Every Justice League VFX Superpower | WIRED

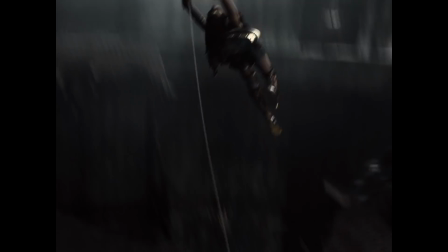Really evident in Zack's Justice League where she actually lassos Catwalk to as she shoots out after the parademons just to kind of like change her
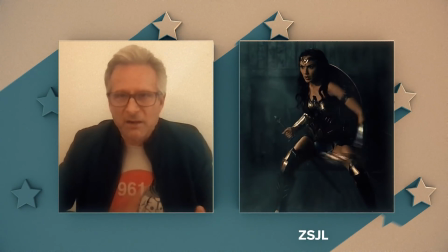trajectory and help her land on the catwalk but it doesn't light up because it's an inorganic you know structure we had a lot of experience with leds and
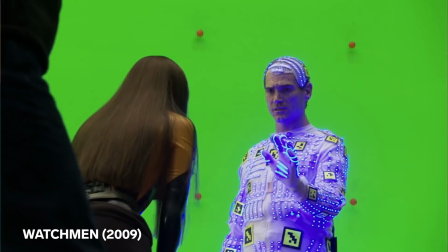you know we all worked on watchmen together so dr. manhattan led suit you know we knew that okay let's get a strip of
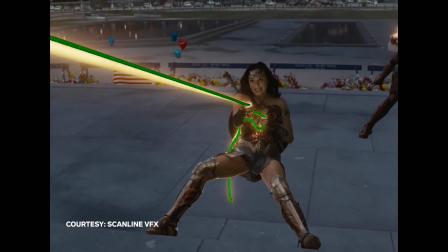leds that we could put into a row the first thing that happened with that was it broke all the time so we realized we only use it to light her
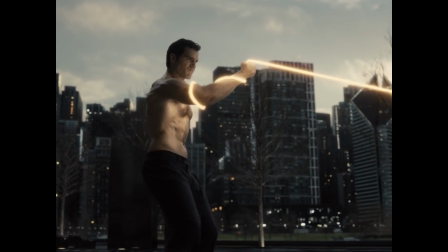up or light the person up that surrounding anything in between doesn't matter so we put bungees
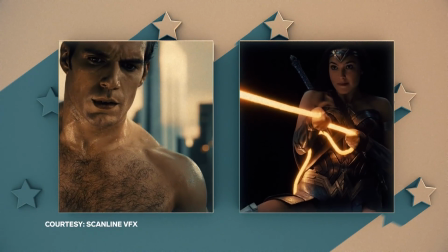in the middle that kept it from breaking so much but that's kind of how we did that so
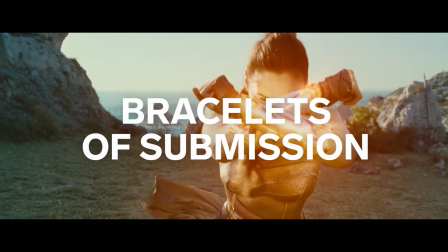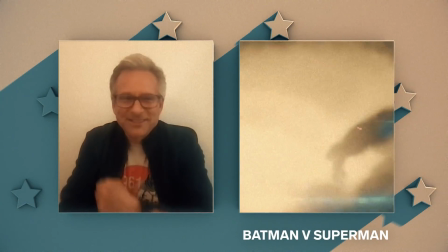the funny thing about that is we always called it the boosh that's that's how we call it Zach and Michael Wilkinson designed them
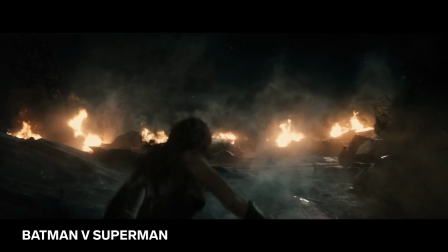they're not braces their gauntlets because she's a warrior you know it's like that's what you have we decided that she's got a fight she's gonna fight against doomsday and all
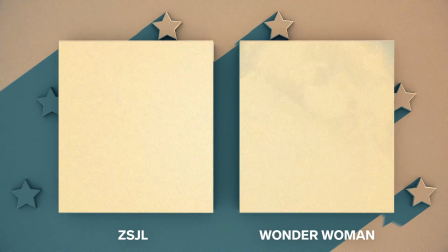this stuff so we need something that she can do you know and that's where that came from
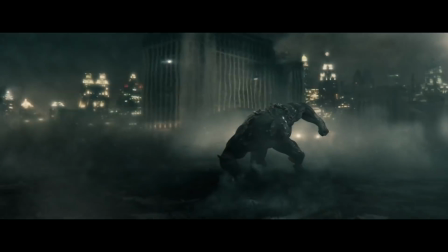it literally came from the necessity of the fight and we all love the boosh
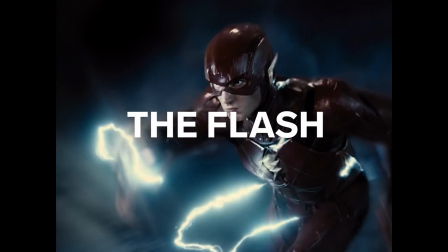next up flash
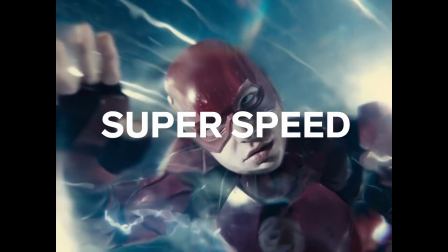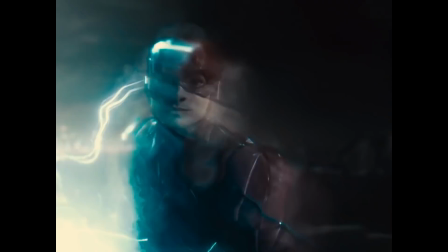trying to dissect how to do flash was i think one of our more interesting problems on the movie we had a couple of rules for all this kind of fast travel one main rule with flash was we don't ever want to see him run like this we don't ever want to see that
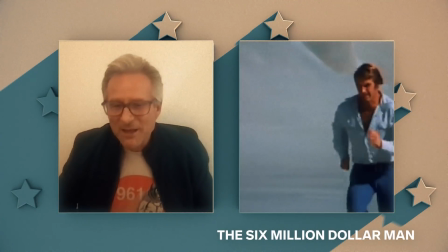so that's why almost like six million dollar man the faster he runs it's almost like the slower he gets you see him
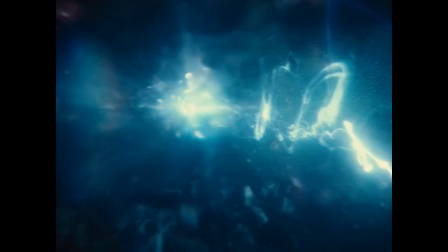rev up in slow motion with the slow motion lightning and then boom he's gone if you see him in real time you can't even see him run you know he's just
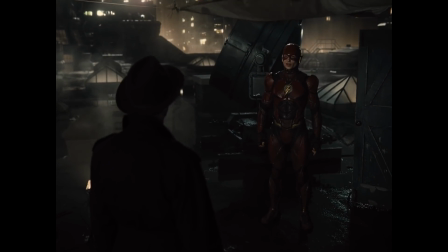gone they really just vanish huh oh that's rude
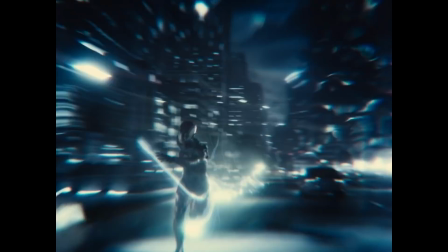and then when you start running with him he may look fairly normal
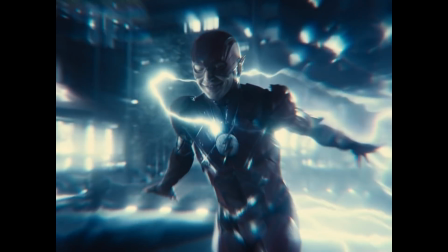but it's generally 48 frames a second but the exterior is whipping by right we always pretended like we're trying to photograph him but we can never pick the right frame rate to
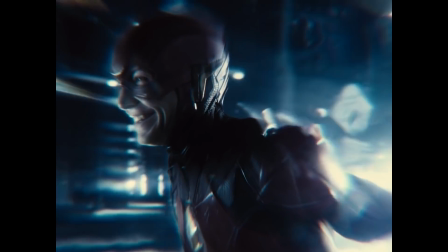really get him so yeah he all starts to really almost fly
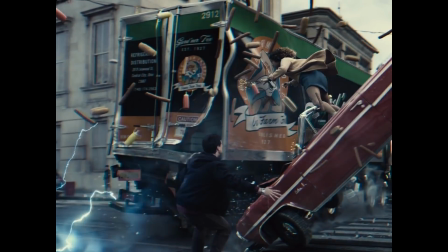in the junction rescue scene where Barry Allen is rescuing
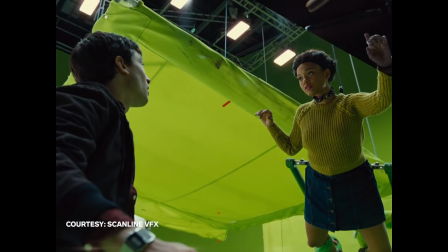Iris you know from this car accident we came up with a couple of rules one was
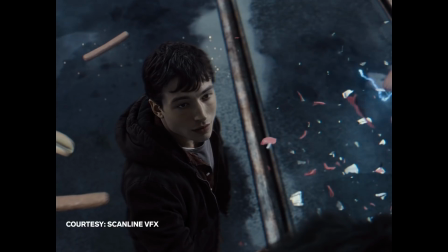if everything else in the world when you're in flash time with him looks like it's
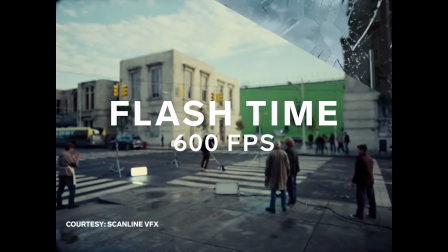at 600 frames per second or more. Barry Allen's able to move at a different frame rate, but not quite 24 frames per second normal.
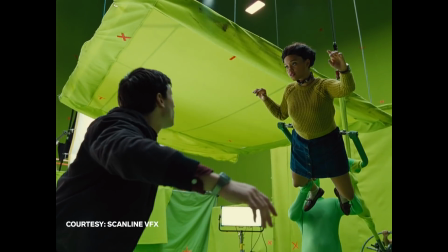We usually shot him at 48 frames per second just to give him a little float. And we knew we have to get into a green screen stage and start doing everything from there. We're like, okay, we need to make that environment in CG. We need to make the crash in CG.
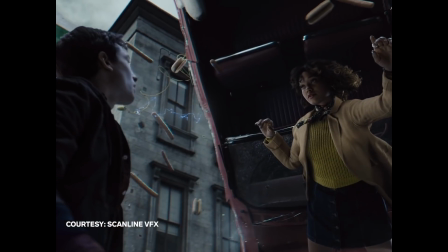And Kiersey's going to have to be on some kind of rig to float her that's pretty controllable and she's gonna have to act
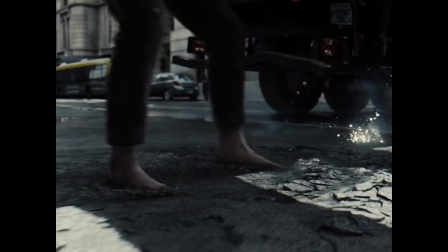frozen if she moves we're gonna have to stabilize her in post and so if you look at the footage it's pretty interesting because first she's in her costume on a
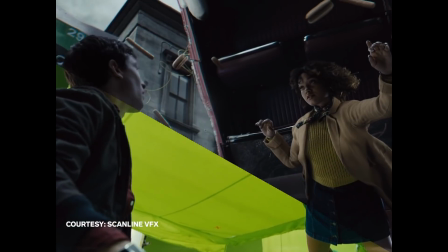kuka arm motion control rig being floated up while Ezra looks up at her you pull their hair back and then you make CG
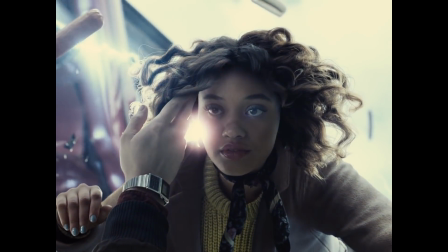hair that can dovetail into the real hairline and make it float the way you need to float and as Ezra looked like he was just about to touch her she
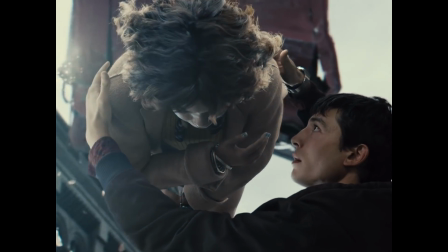would start to roll and he would just kind of pretend to guide her down without touching her too much.
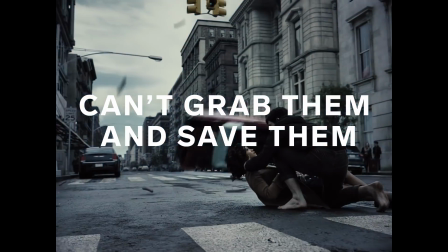This is another rule with the Flash. You can't grab someone and save them if she's on the ground and her clothes kind of get
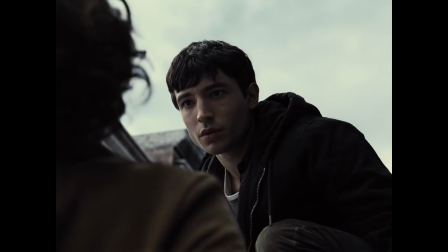flowy and her hair gets flowy and then when she's down on the ground then we kind of go into real time.
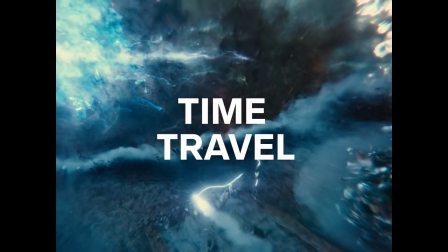The time travel was always a part of the end of the movie. Everyone in the Justice League has a particular thing they have to do in the fight at the end. Flash's main job is to build up a charge and give it to Cyborg to be able to do what he needs to do.
I can conduct a significant electrical current. I might be able to wake the box. But weird things happen as I get close to the speed of light.
The time travel thing is fun because Zack was very clear.
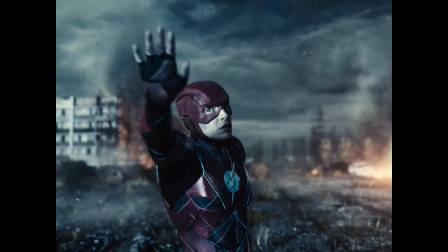He wanted the mother boxes to merge. The effect would essentially erase the planet, just erase everything. and he wanted it to be a void like a like just a void with a quasar at the origin and
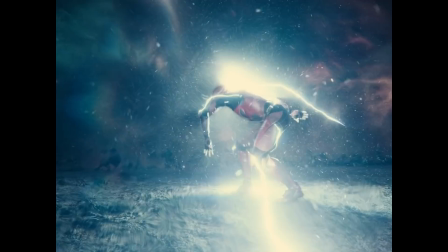it would become very beautifully cosmic and the origin of that would come with each of Flash's footsteps
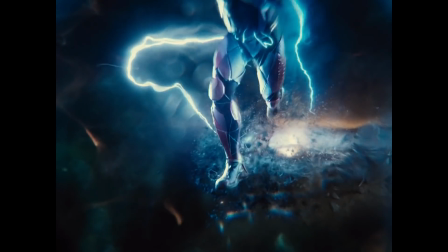he said I want like a big bang to come out of each footstep and that starts to repopulate
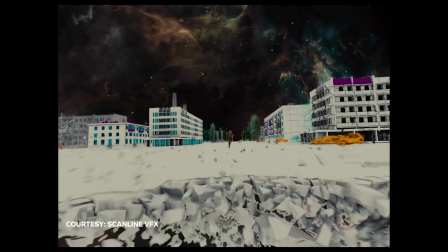the void which when you look behind him you realize he's actually like a tidal wave pulling and you have to remember how much time he's actually pulling. Six seconds of time back is what he's doing. It's not much, but it's huge. It's like the hugest thing ever.
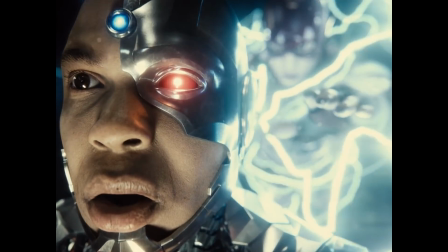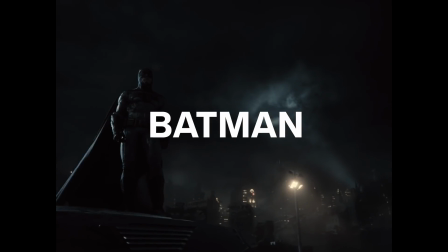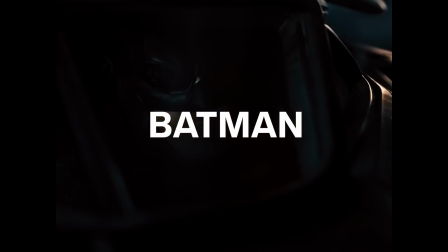Yeah, we all know Batman's power is he's rich.
What are your superpowers again?
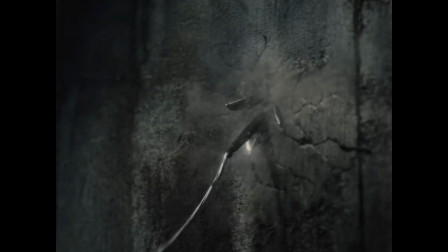I'm rich.
And he has a lot of gadgets. Our version of Batman and the gadgets is probably a little bit different.
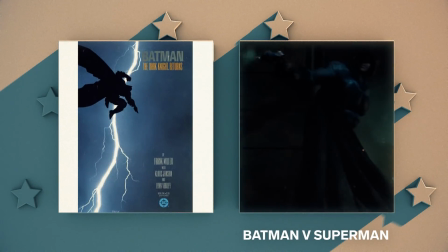Zack really wanted to model our Batman on Frank Miller's Dark Knight Returns. The Batmobile is still beefy, and it's got some bat properties to it.
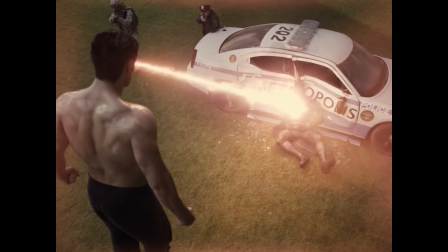He's got the grapple gun, which he uses in different ways. In Justice League, we extend the powers a little bit, or the gadgets a little bit, so that he has a gauntlet.
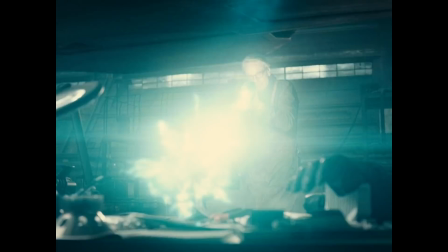You know, you could see Alfred shoot one of the Kryptonian guns, which I thought was pretty fun, because we kept those from Man of Steel.
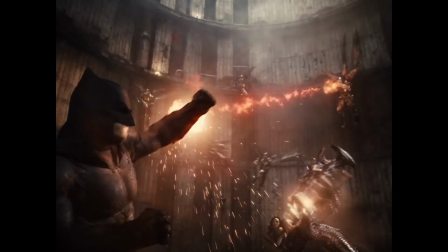And the same effect in everything. Well, we see it get used to absorb Parademon gunfire.
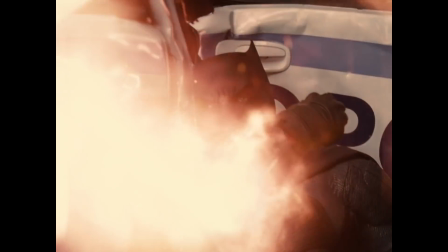Ultimately, it's gonna save his life. in his rematch against Superman, I guess, in the park battle.
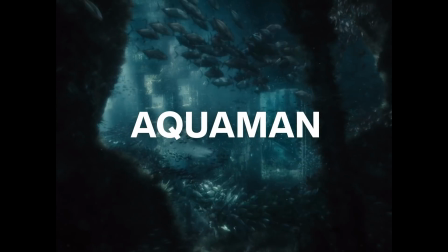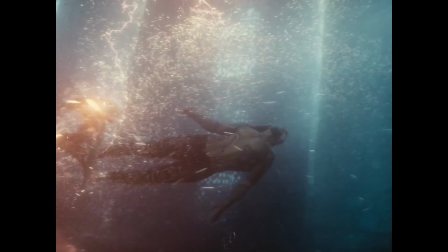Aquaman, whose strength we think comes from the fact that he can withstand, you know, crazy underwater pressures that no human being can.
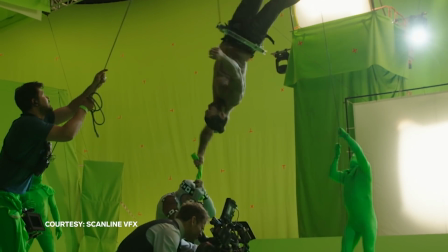He's half human, half Atlantean, so he can breathe underwater, and he is really strong from being able to be underwater.
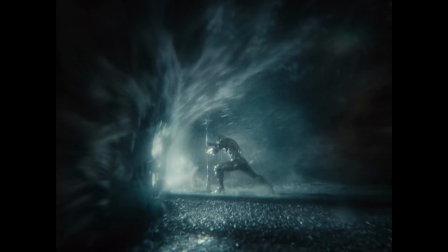Some kind of hydrokinesis. that trident is a way for him to channel his hydrokinesis, and that's what he's doing when he tries to hold the water back. You know, you just can't do it indefinitely.
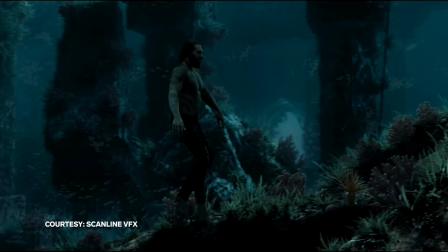And I would also think, too, that the hydrokinesis is the other thing that helps he and other Atlanteans swim underwater.
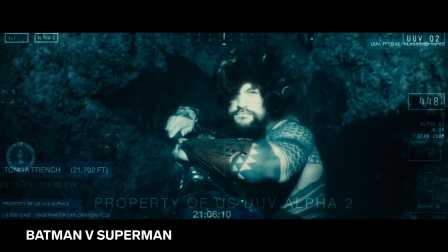Even when you look at the first time you see him in BVS,
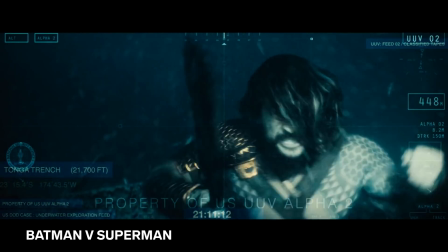when he kind of attacks the underwater camera and then speeds off, he's just flying underwater.
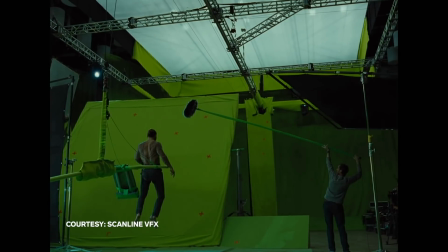That's what we think they do. We think that they manipulate, like, some kind of underwater slipstream. We had some really early conversations where Zach's like, I don't think Atlanteans can talk underwater.
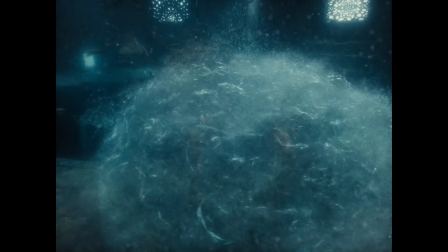And so that's where that air bubble rule came from. We figured if they have hydrokinesis, they can open up an air bubble if they want to have a long conversation.
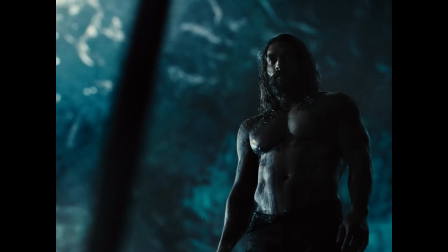I like it. It's quiet.
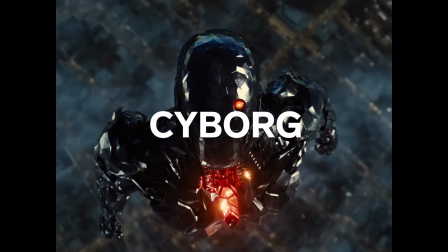Next up, Cyborg.
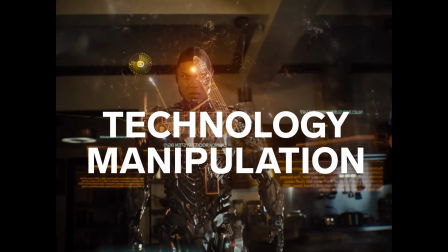I think maybe his biggest power is manipulation of data. and his control over the virtual world.
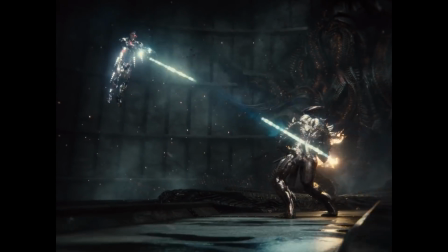He can fly, and he has certain weapons that can come out of his body.
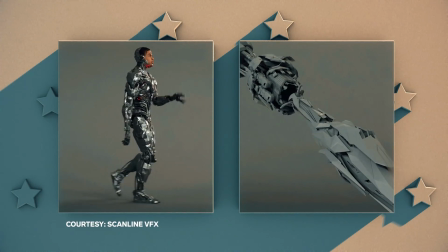I feel like we don't really know what all of those are, but we tried to represent the most popular ones, especially with the sonic cannon.
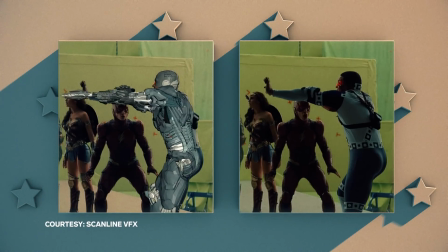Relax, Alfred. I'll take it from here.
Put Ray in a performance capture outfit, make sure he's got all the interactive light elements that we need.
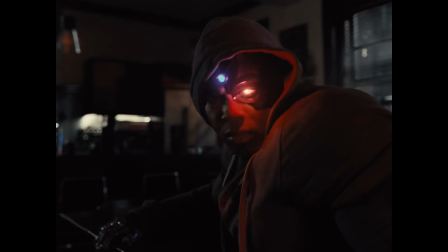So he's got an eye. It's going to light up his face and anybody close to him.
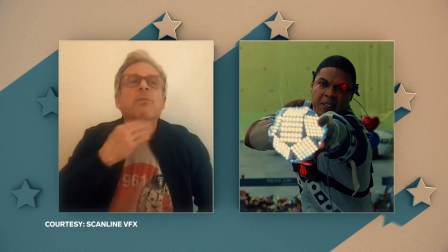He's got a chest piece that represents the energy in his chest gonna light him up here It's gonna light up anybody standing close like when he talks to Diana and so forth. That's it You know, he basically lived with that for months
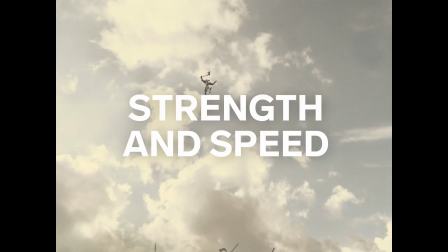Steppenwolf This was a big ticket item.